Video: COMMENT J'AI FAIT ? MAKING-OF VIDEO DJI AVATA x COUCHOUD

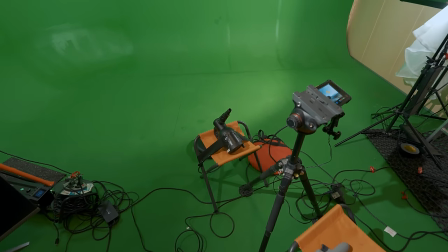252s
C'est mon pote de chez Covering Factory qui me l'a prêté pour sécher les voitures quand il les lave, etc. Ensuite, troisième chose, on a utilisé des lumières.
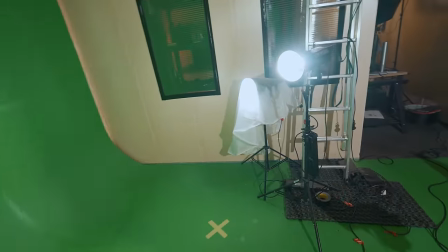258s
Alors moi, j'ai utilisé beaucoup de lumières et c'est là où je vais parler technique un petit peu.
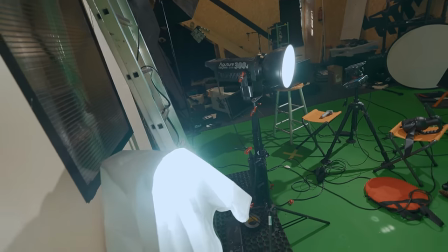263s
Donc là, j'ai deux 300D de chez Aputure en flicker free, d'accord. C'est des lumières LED, d'accord.
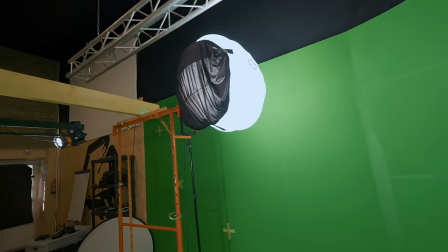268s
C'est des sources en LED. En haut là-bas avec la Bubble, j'ai une 600D, d'accord. Donc on la voit ici.
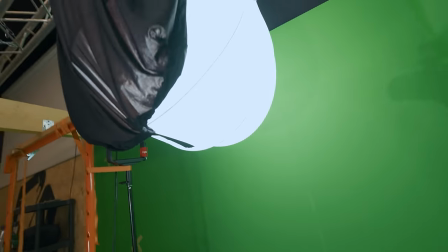273s
Ok. Et tout ça, en fait, c'est réglé au minimum. C'est réglé au minimum, vous allez comprendre pourquoi.
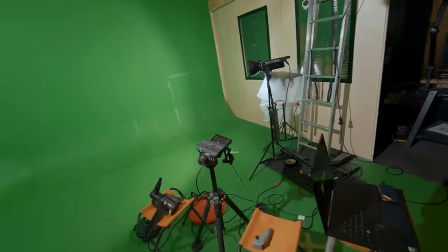278s
En fait, vous allez vite comprendre pourquoi. Parce qu'en fait, le gros du travail, ce que j'ai fabriqué avec le Porsche, c'est cette grosse structure ici, d'accord.
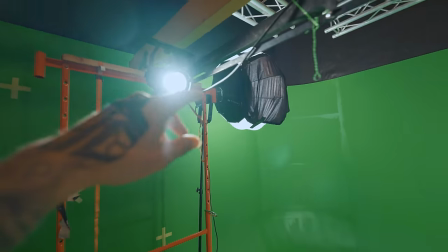285s
Donc tout ça, on l'a acheté, on l'a fabriqué. Et en fait, on a mis une lumière ici, une Falcon Eyes, qui pointe directement sans filtre, en fait, le
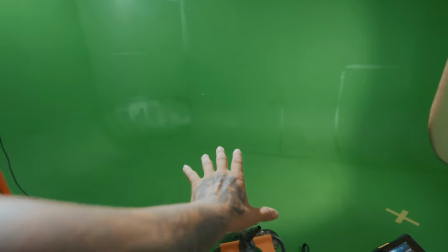292s
centre, d'accord, la tourelle avec le centre ici, ça, ça vient frapper en fait sur les mains. Ce qui fait que cette tourelle, en fait, elle bouge à 360 degrés.
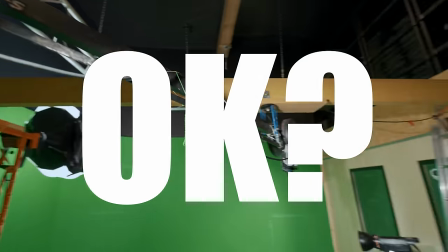300s
Elle bouge à 360 degrés, regardez, je peux faire ça, regardez, hop, tac, ok. Ce qui fait que ça, en fait, eh ben, ça va imiter tout simplement le soleil.
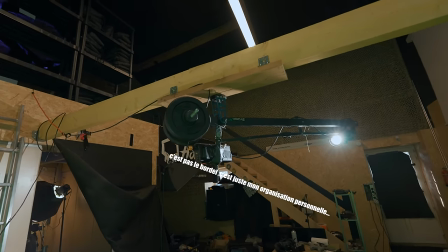307s
Ça veut dire qu'on aura un taux de réalisme hyper, hyper, hyper important sur les réflexions des mains pour vraiment donner une sensation que c'est le vrai soleil.
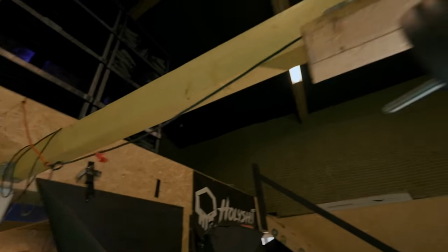314s
Tout ça, c'est sur des tendeurs, comme ça, plus le câble il se tire, il revient ici pour pas faire de nœuds, etc. Enfin, vraiment, on a fait un truc assez rudimentaire avec les moyens du bord, mais...
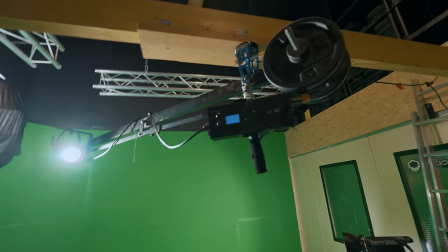322s
Franchement, ça, ça mérite un gros pouce bleu parce que c'est peut-être artisanal, mais bordel de merde, qu'est-ce que ça fonctionne.
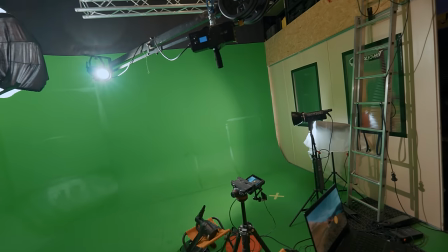328s
Ensuite, une fois que tout le setup lumière, il est fait, en fait, il va y avoir un énorme boulot en fait sur le réglage de l'intensité, sur la finesse d'éclairage, on appelle ça au cap. Je vous explique pourquoi.
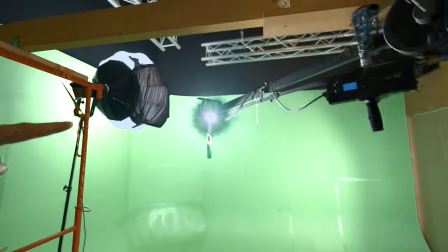336s
Si le fond vert est trop éclairé, que la pièce est trop éclairée, et ben cette petite lumière ici là qui est pas bien grosse parce qu'on pouvait pas se permettre de mettre une énorme lumière avec les contrepoids,
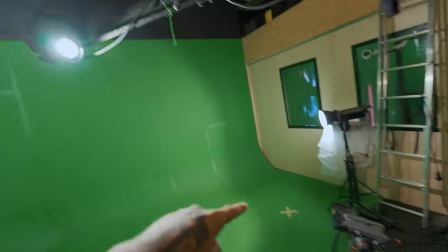344s
et ben ça, ça allait pas être assez puissant pour imiter le soleil.
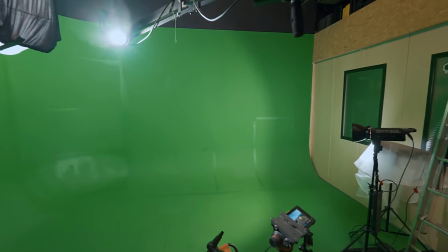347s
Et vu que je shoot en S-Log 3 avec l'A7S 3, j'ai dû faire des réglages en fait assez spécifiques que je vous expliquerai après sur l'ordinateur quand je vous prendrai en face cam.
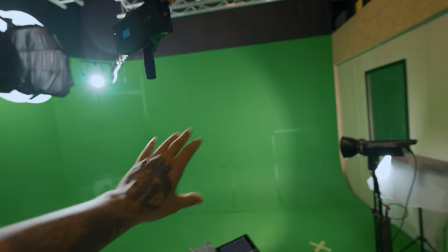355s
Mais grosso modo, je devais éclairer le minimum possible le fond vert et la lumière ambiante pour que en fait
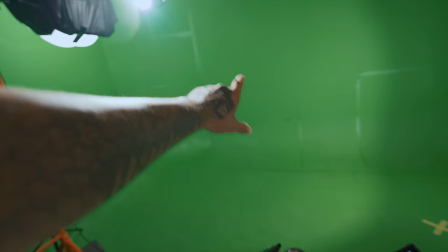362s
les réflexions de celle-ci soient beaucoup plus fortes par rapport au reste et qu'on ait une sensation que celle-ci elle soit hyper puissante comme le soleil.
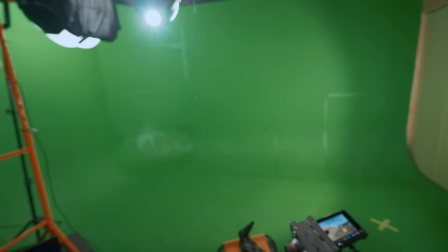368s
Comme ça, j'allais avoir une moins bonne plage dynamique sur mes mains, ce qui fait que ça allait matcher parfaitement justement avec les plans du DJI Avatar.
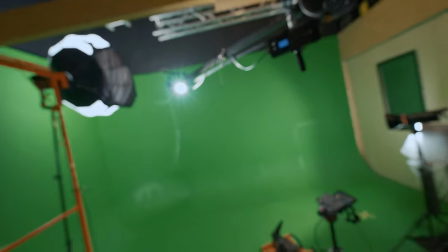374s
Et maintenant, une fois que tout ça c'est prêt et que c'est en place et que vous avez compris à quoi ça servait, eh ben il fallait que je fasse tout le montage dans le studio là-bas,
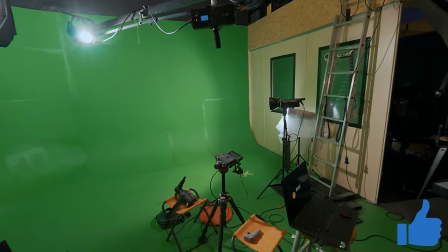382s
dans la pièce de montage. Il fallait que je fasse tout le montage de la vidéo pour avoir les vraies séquences normales.
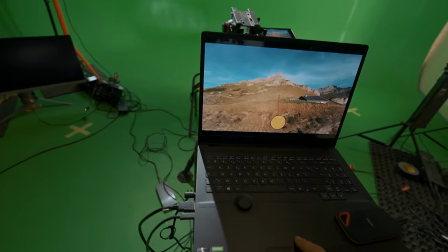386s
Et ensuite, eh ben regardez sur l'ordinateur ici, j'ai redécoupé toutes les séquences avec, regardez, un chronomètre au début.
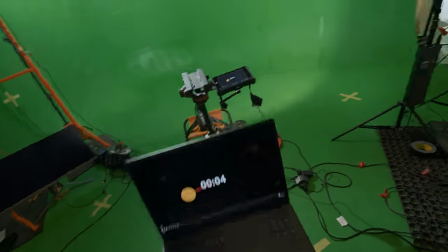392s
Ce qui fait que là, regardez bien, vous allez vite comprendre. Là, le soleil, par exemple, il est orienté comme ça. Il est orienté un peu plus ici.
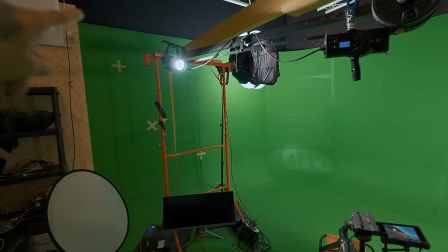399s
Regardez, hop. D'accord, il partait comme ça, on avait le soleil de début.
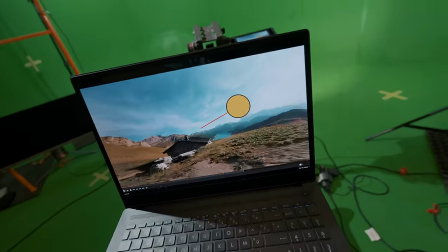403s
Et en fait, j'ai fait un soleil virtuel qui imitait parfaitement la position du soleil, ok, pour qu'on puisse faire les réflexions avec mon collègue qui tournait le soleil en même temps que moi, j'imitais les
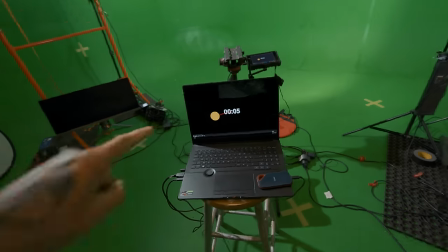412s
mouvements. Donc si je récapitule vite fait, parce que c'est un peu dur à expliquer. Là, le soleil, il part comme ça. On voit qu'il est ici, d'accord, il est même un peu plus en arrière, normalement.
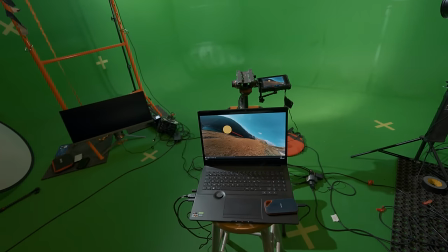418s
On a le compte à rebours, et dès que ça part, boum, le soleil, il bouge. Mon collègue, il bouge le soleil en même temps, d'accord.
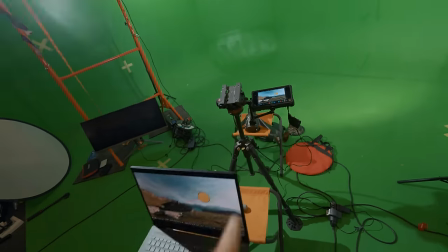424s
Il y a le blaster qui souffle sur mes mains. Moi, j'ai le retour exactement avec le Shogun, l'Atomos, de ce que l'ordinateur ici, il transmet.
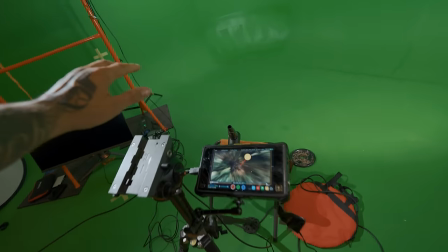432s
Je l'ai ici pour que je puisse imiter les mouvements, moi aussi.
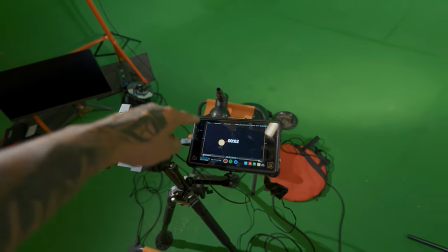435s
Et ben, une fois qu'on synchronise les mouvements de mes mains sur la vidéo qui est là, et le soleil avec mon collègue qui va le tourner, regardez, tac, qui va le tourner en même temps,
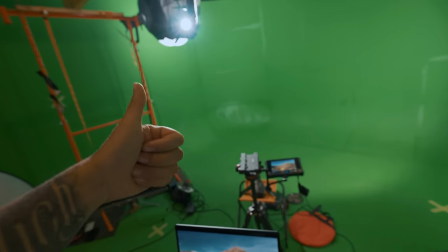443s
et ben j'ai le mouvement naturel de la vidéo, donc je peux synchroniser mes bras avec.
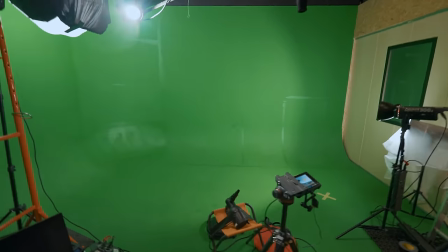447s
J'ai le soleil qui vient tourner autour, ce qui fait que ça marche à peu près parfaitement, justement avec un taux de réalisme assez haut, ok.
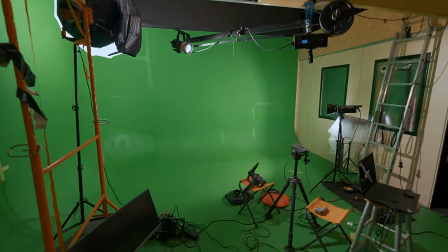453s
Alors on n'est pas hyper réaliste parce que bah, je m'appelle pas Spielberg et j'ai pas des studios d'Hollywood, mais on a au moins le mérite d'avoir fait quelque chose de propre, et là moi,
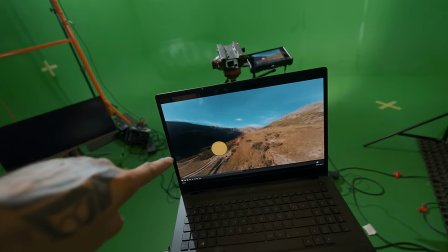461s
au moins vous voyez un petit peu l'envers du décor, le travail qu'il y a, juste pour imiter la position du soleil pour que ça soit parfaitement raccord en fait avec tout ce qu'on a fait.
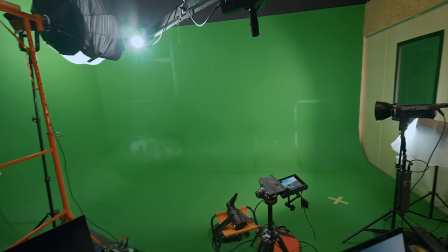468s
Donc voilà, donc ça c'était vraiment le gros du travail.
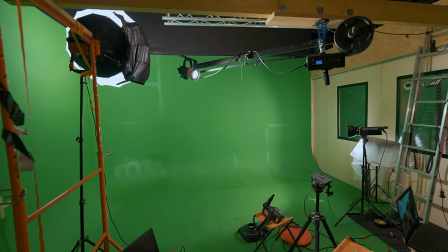469s
C'était un truc qu'il fallait vraiment mettre en compte parce que le taux de réalisme il est hyper hyper dur à atteindre aujourd'hui sur les vidéos de ce type là.
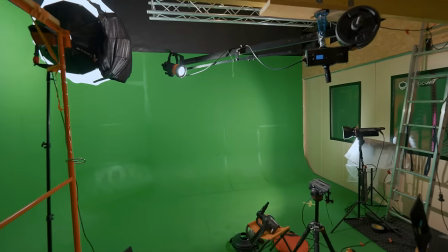478s
Donc il fallait vraiment qu'on puisse matcher la lumière parce que la lumière sur un fond vert c'est un des trucs les plus importants. Alors moi je vous le dis, je me considère pas comme un expert des effets visuels, des effets spéciaux. J'essaye de faire mon truc dans mon coin. Là pour le coup bah, j'étais tout seul à part mon collègue Mick qui m'a vraiment donné un coup de main pour la lumière parce que tout ça je peux pas le faire. Là où je vous invite vraiment à me rejoindre c'est en soutenant la chaîne. Il y a un bouton rejoindre. Je fais ma pub, je vous le dis. Je vous dis la vérité, je fais ma pub. Mais aujourd'hui, je vous apprends tout ça.